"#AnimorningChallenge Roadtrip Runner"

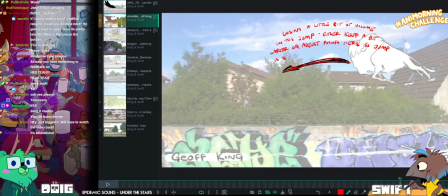Oh, Righteous Bison. Is that you, Jeff? Oh, hey!
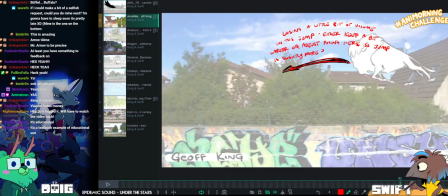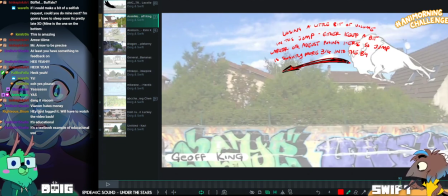You haven't missed too much, aside from us just watching it and gushing. Yeah, geez, Jeff, what am I meant to do with this?
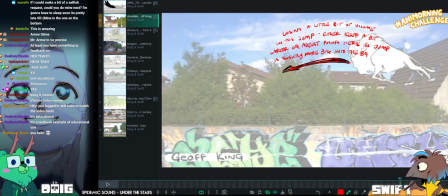You fucking come in here with an amazing animation and expect me to be able to do any kind of feedback on it,
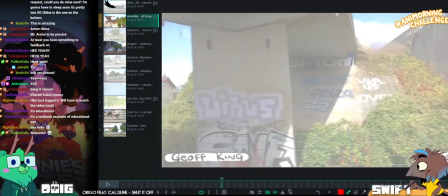and I'm just like, nope, it's beautiful. Can't think of anything.
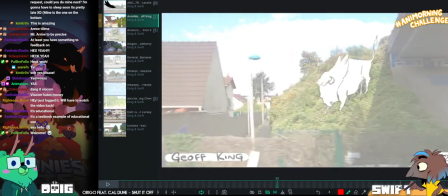This is gorgeous. Really, really nice work, dude.
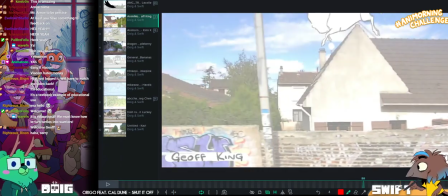Look at these fun poses. I like that. Wah!
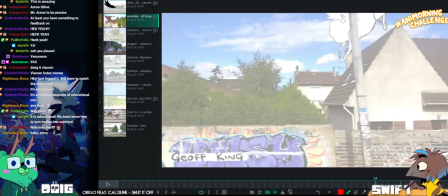There's a feeling of a little bit of a scrabble for it to try and get up that side of the roof.
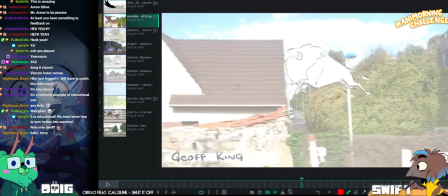It's, yeah, the posing is beautiful on this.
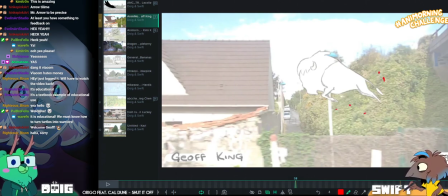You could add like a few tiny touches of leaves and stuff being scattered to make it feel extra like it's part of the background, but that's
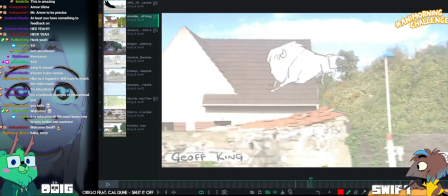like the animation on the animal itself. I think it's a bison.
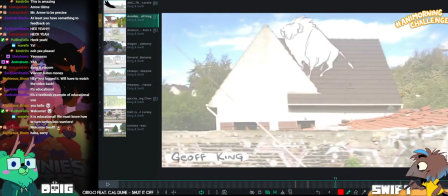But correct me if I'm wrong. Yeah. I can't fault it, dude. It's beautiful.
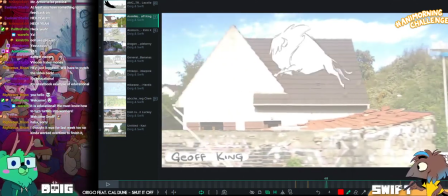Like, I just love watching it. I just want to learn from it.
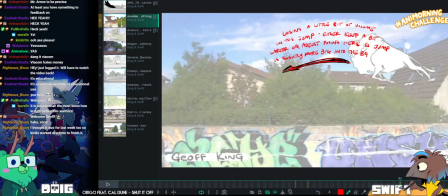Oh, sorry about that. I gave people an extra week because I announced it so late.
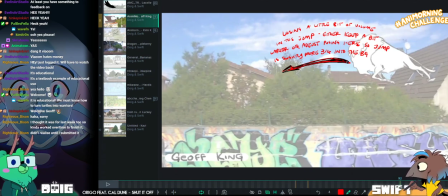You thought it was for last week. Oh, we're so sorry. I'm sorry you didn't. You worked overtime to finish it.
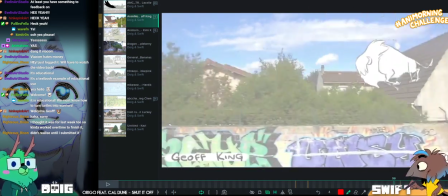It's gorgeous, but I'm sorry that you had to really crunch to get it done.
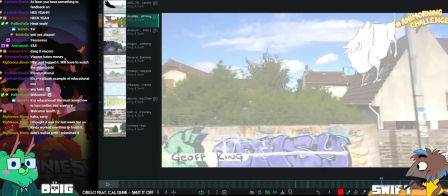You did a beautiful job of it. Oh, you've even got shingles.
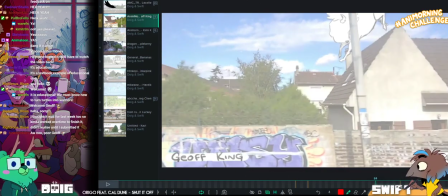I was gonna say you could put some shingles being scattered off this roof here, and you've done it.
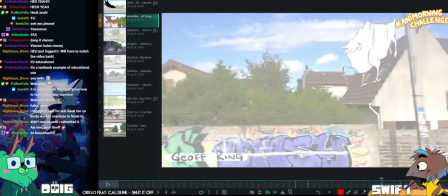How can we make it up to you, Jeff? What can we do?
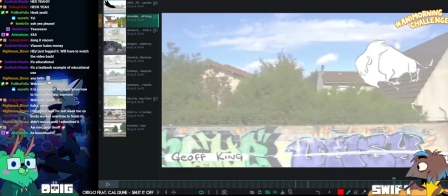Because we definitely can't give you like much helpful feedback on this, because it's great.
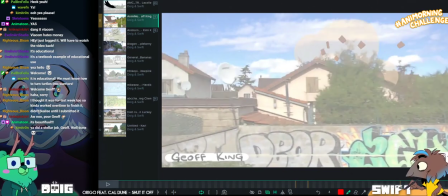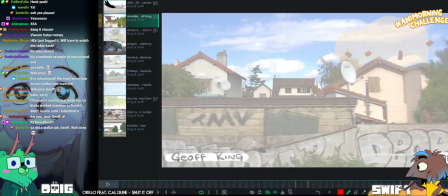Even bouncing. These shingles are bouncing. That back sky really doesn't move.
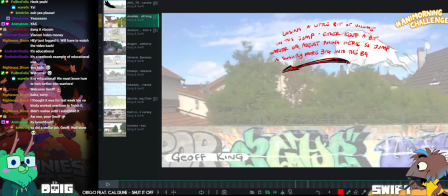I'm just watching the parallax of a live action shot, and it's just like, the sky's just like, yep.
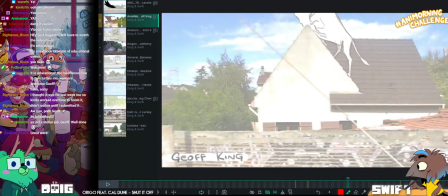Yeah. Huge. Mm-hmm. The further away something really is, the less it's going to move.
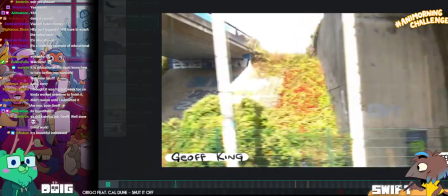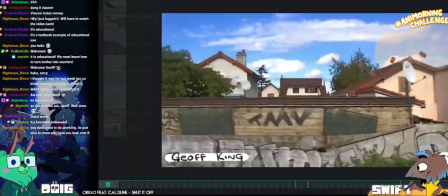How gorgeous this guy's.
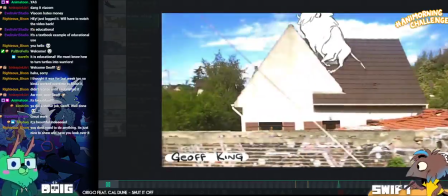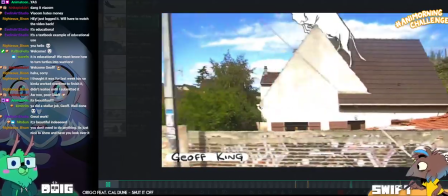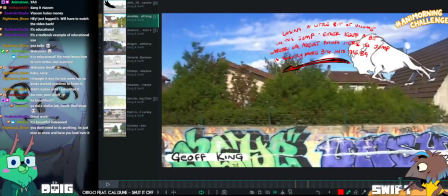I guess I'm wondering if like it'd be nice to have a little bit more hang time
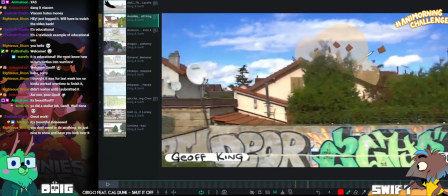in the air here before it falls into the house, but I don't know.
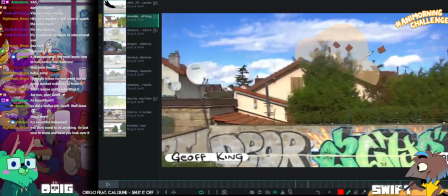All on once as well.
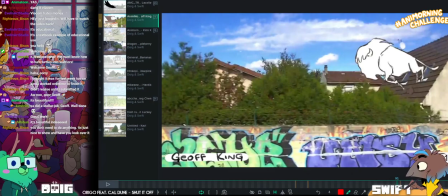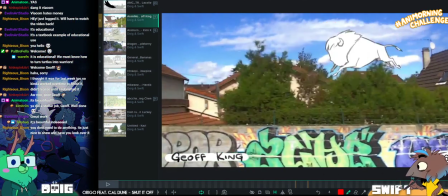It's gorgeous. Let me just take off the feedback.
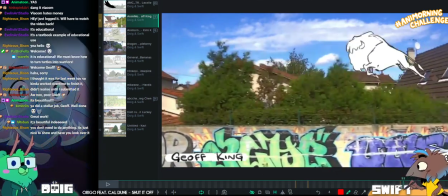Yeah, it's just something I want to look at for hours and just learn from, dude. It's gorgeous. All the arcs are so nice. Mm. Like, all the poses are so clear.
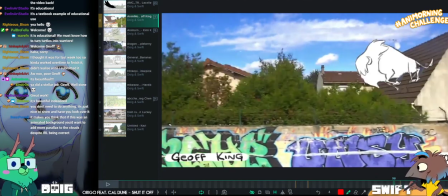Look at the way that the back goes into the tail and into that top shape of, like, the shoulder hump.
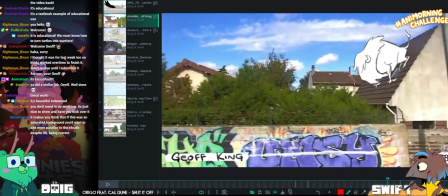Everything's, like, really nicely simplified.
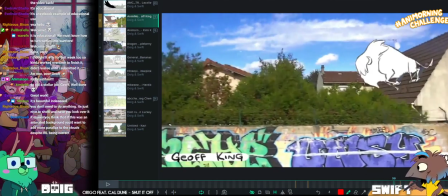The drag that's going on with the fur on both the bottom of the head and, like, the fringe.
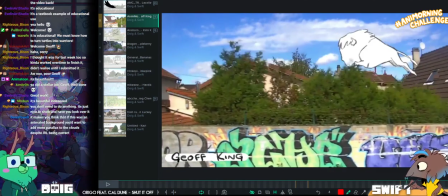You can track the head rotation really nicely through the horns.
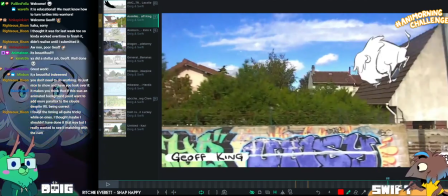A really nice appealing design too, just in terms of having this big bulky body and then these kind of skinny legs.